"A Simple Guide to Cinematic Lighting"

What you're about to learn is applicable in the vast majority of your lighting setups and scenes. It's called Farsight Key. Obviously I didn't invent it and I'm not even a professional cinematographer that claims to know a whole lot about lighting.
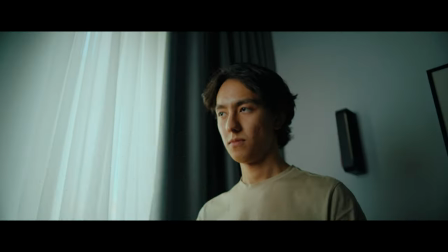(0:26)
However this technique has improved the look of my videos so I thought it might help you make yours look good as well.
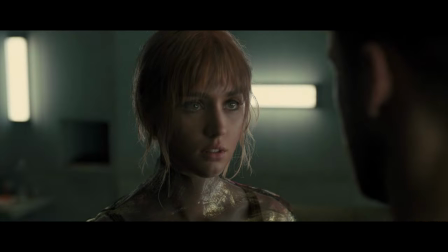(0:32)
So the technique itself is pretty easy to understand and we see it in a lot of the movies and that's why we perceive it as cinematic and usually in movies we capture people and their faces and typically there's a side that's closer to the camera and the side that's farther away so the
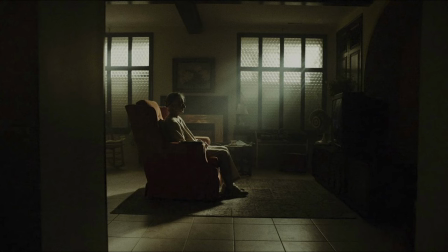(0:46)
point here is that we light them from the farther side that's why it's called far side key it can be used for both people and objects so if you're shooting
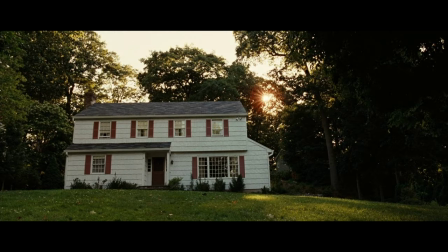(0:54)
product videos or larger objects like cars and buildings and houses you can apply the same technique there as well and if you're only
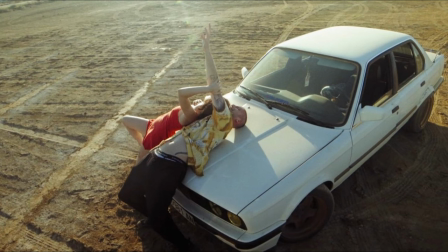(1:03)
using natural light than just position the object in a way so that the camera captures it from the darker side. This will instantly give it a more cinematic look. Memorize this principle and boom you got yourself an ASC badge. Now let's see how it applies in practice. So you won't need a lot of gear and frankly you can always shoot this technique with just the sun or any natural light but when you're shooting
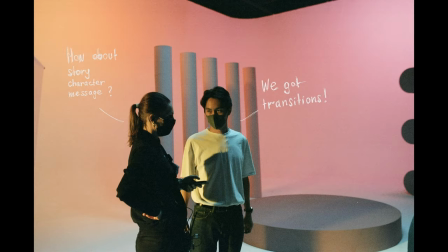(1:25)
a lot of scenes in a day and especially when you have the budget and the crew it's really nice to create this controlled environment where you
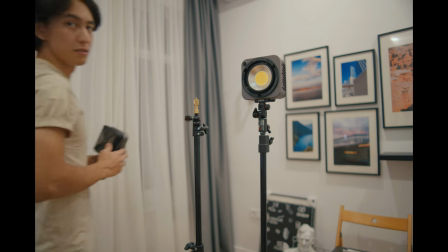(1:32)
can repeat the shots from one take to another. For these examples I'll be using the only COB lights I have which is a pair of Zhiyun Molas G200.
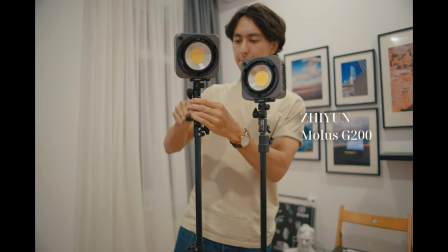(1:41)
I have two of them here and if you want to check them out the links are in the description. I will need some balance mount modifiers to use with the lights.
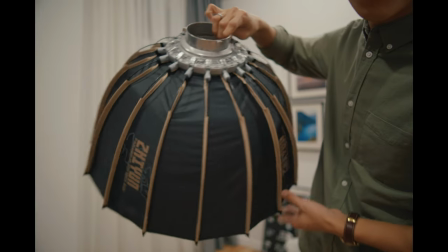(1:49)
I have a light dome with a honeycomb that keeps the light soft and directed and I also have
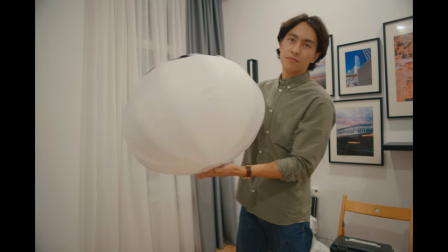(1:54)
a china ball that emits a soft uniform glow in all directions.
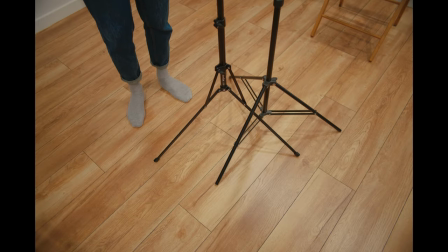(1:59)
Additionally I'll need some basic light stands and a 5-in-1 foldable reflector.
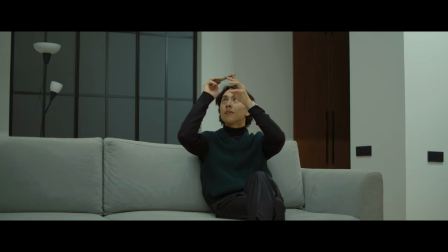(2:05)
So to demonstrate how filming from the shadow side works I will set up a simple scene where I'm sitting on my couch to read a book. First let's take a look at the ambient light.
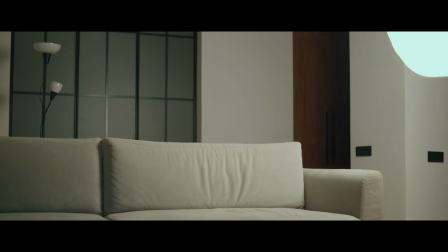(2:16)
Now if I place my key light with the china ball on the far side and turn it on this is the result.
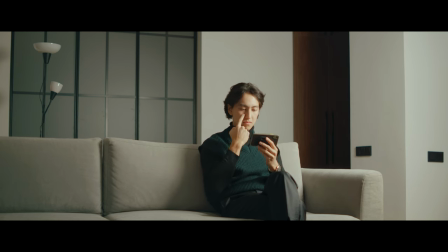(2:24)
As you can see it creates a nice three dimensionality to my face. and if we position the light slightly off to the side while still being on the dark side we achieve what is called Rembrandt lighting and this creates a nice triangle of light on one of my cheeks.
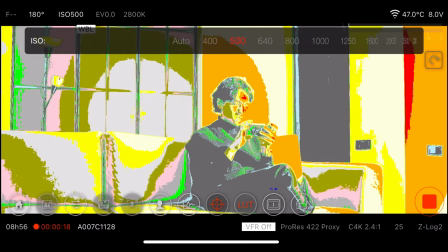(2:38)
Let's check with the false color and make sure it's not too hot and I usually prefer exposing to the right which means exposing as bright as
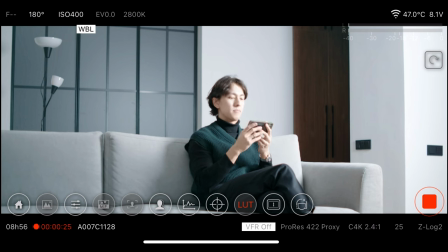(2:45)
you can but not overexposing so that way you can bring it down in post and have a clean image because if you do the opposite it and bring it up in post most digital footage will just fall apart now i think we can do better because right now the lights just look
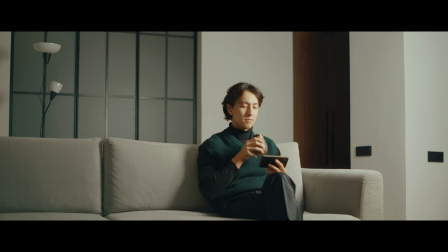(3:00)
fake it looks fake because we don't know where this is coming from in the scene and we haven't been told if there's a window or anything else so
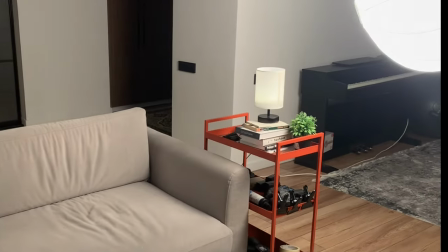(3:08)
let's add a small table lamp and see if it makes it better because this in theory will provide a clear source
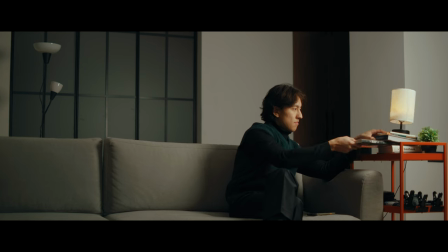(3:15)
for the light making it more understandable for the audience yeah definitely better so let's keep it there.
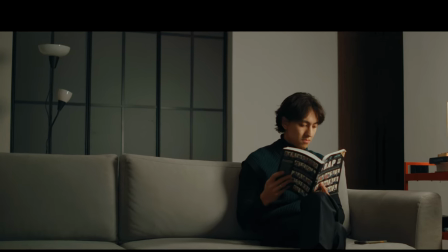(3:22)
Now I think we can turn on this floor lamp that's doing nothing right now. This will make the background less dull.
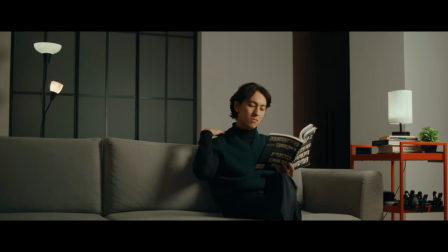(3:29)
Now to make this even better we can add some rim light to separate me from the background because this lamp in the background is just not bright enough to give me that effect.
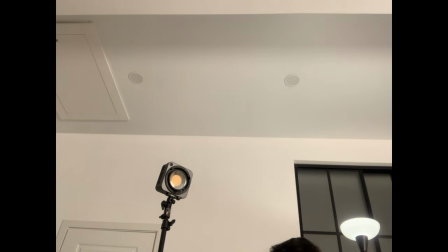(3:40)
This is where having a second light fixture comes in really handy.
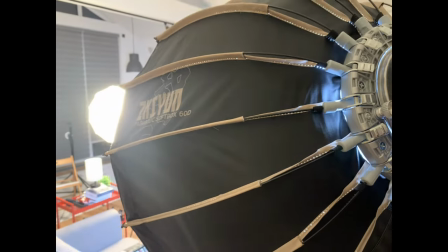(3:44)
This is something called sandwich lighting where you have a light source on one side and another one on the other side with your subject placed
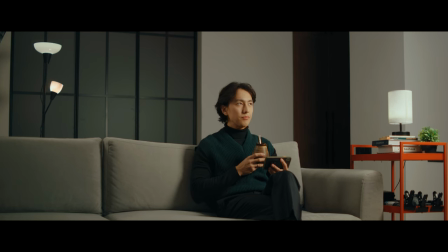(3:52)
right in the middle hence the name and the camera is still on the shadow side and I keep forgetting that I have a kitchen behind that frost glass
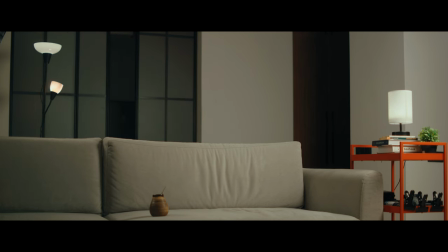(4:00)
door. Let's turn on the lights there and see if it looks better.
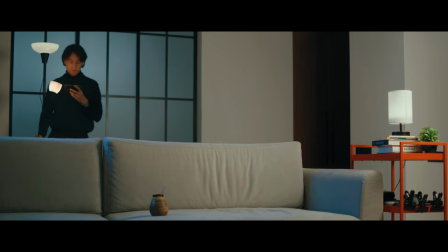(4:07)
So I think I will remove the floor lamp and let this glass door motivate the rim light for me.
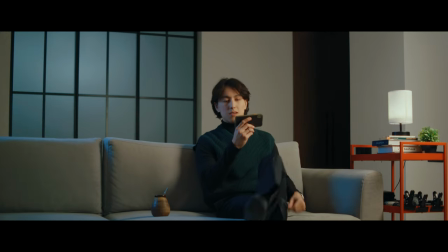(4:13)
You can do the same thing with a window behind you just make sure it's either covered with
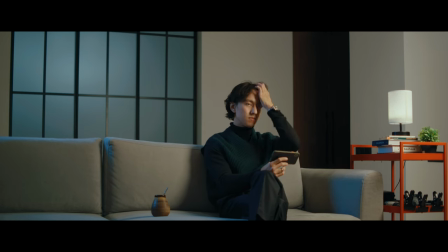(4:17)
window shades diffusion or or sometimes just make sure that they're dirty and dusty.